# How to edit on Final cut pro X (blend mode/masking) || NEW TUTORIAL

After having quite an exhausting week, I decided to show you guys how I did the effects from last week's video. These effects.
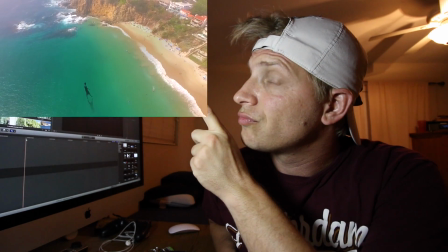The program I'm using is Final Cut.
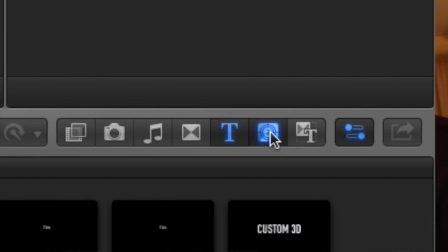[0:23]
The one thing I always do is always end up adding this, going to generator and adding custom.
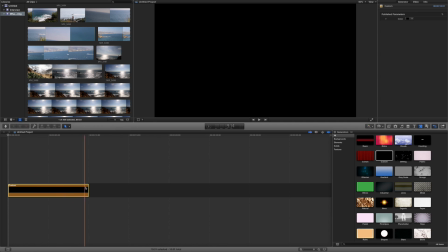[0:31]
It's just a black background. I always add that first. Now this is the drone shot that had the water in it that I used to do the effect. So I'm gonna take this, drag it in down here.
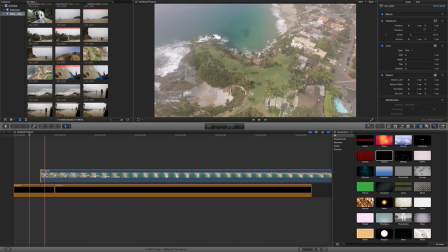[0:44]
I usually adjust it on the timeline. I don't know why. It's probably a stupid habit. So now we go to the video of me walking, which was...
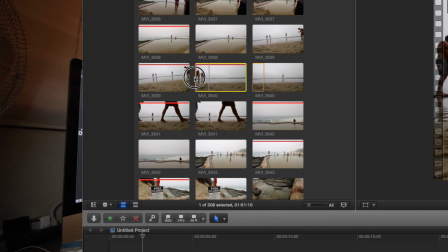[0:55]
Sometimes I adjust within this section, which is probably better.
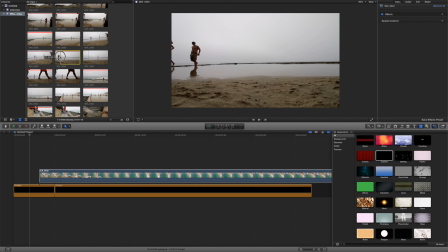[1:00]
So you take this little yellow bar, shrink it to where you want it. These people in this shot right here were all actually standing in the way, so I asked them to leave. I hope I wasn't too rude. Bam. Now I take that, drag it, set it on top.
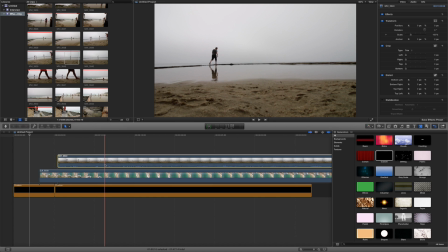[1:13]
Pretty easy. Usually get rid of the sound because I don't need sound for that. I'll have music over it. There we are. But you can see, obviously, how did I get rid of this sand and all this stuff. Okay, first actually, I click this and I adjust the coloring. Because the coloring is good, but it can be better.
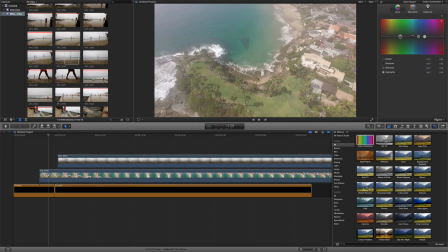[1:32]
So we go over, add this coloring, bam, boom, go to the top. I have a preset here. I made a preset, so call it Beach Pop.
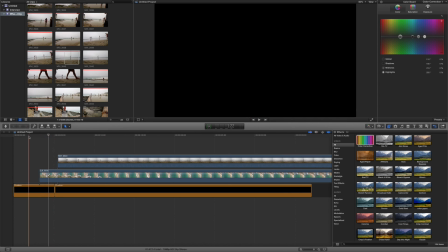[1:44]
And see how much more colorful this video is now? If you guys are doing videos, I highly suggest you guys use color correction. It's not hard to learn, but it's not easy either. Take some time. Sometimes your videos might have a little too much or a little not enough of something, but totally worth it because it makes it look so much more beautiful when you use it.
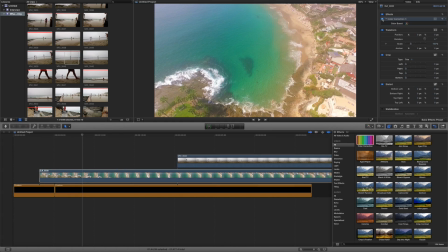[2:08]
That's with it. This is without. Look at that. Holy cow. Such an almost grainy video. And then, bam, beautiful.
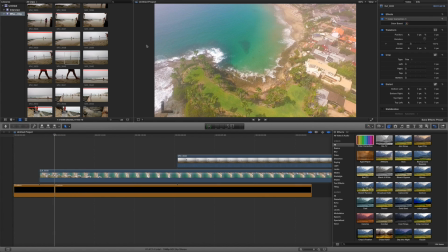[2:19]
Look at this greenery. Anyways, so I add that. And then I figure, okay, I want to add something into that water because that water is, yeah, it's nice water, but after a while you're going to get bored flying over the water. At least I will. I don't know, I get bored easily. So I wanted to add something into there. So what I did is I saw my video of me walking. I was like, oh, that might be cool. So I just experimented. When you just try new things, some amazing stuff can happen. And then I suggest every one of you guys experiment with your videos. You can do some pretty amazing things when you just try new things. So I decided I want to put this on top of the water. So what I always do first is I always go to blend mode. It's right here on the side of your video.
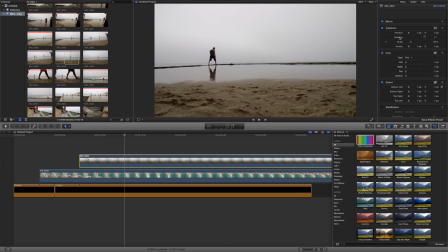[3:08]
You click your video and all this options come up on the side. And you just go right here, down the bottom right here.
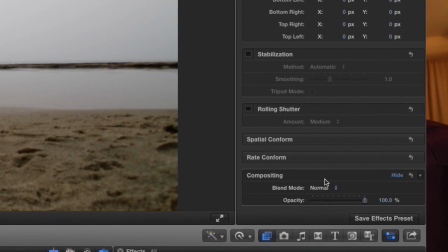[3:15]
And then you just go to blend mode.
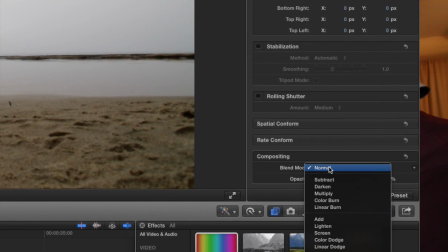[3:19]
And instead of normal, which is obviously normal, you can adjust it, all these different options. I usually end up clicking different ones to figure out which one I like. It's never always the same. So I experiment. So subtract. Okay, that looks kind of cool, but you don't see the image of the actual beach as good. It just looks like if I wanted to do something trippy. So I didn't use that.
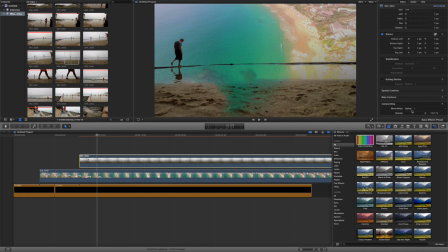[3:49]
Darkened. Yeah, that looks kind of cool. Okay. So, I was like, darken, maybe.
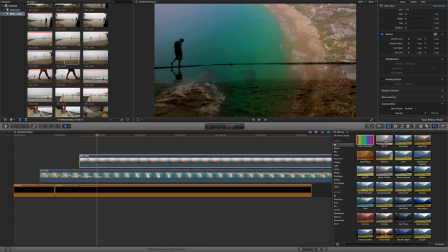[3:59]
Multiply. Alright, that's even better. It's got more of a shadowy feel to it. You know, but my biggest concern is, look, you see the beach that I'm walking on. You see the line that I'm walking on.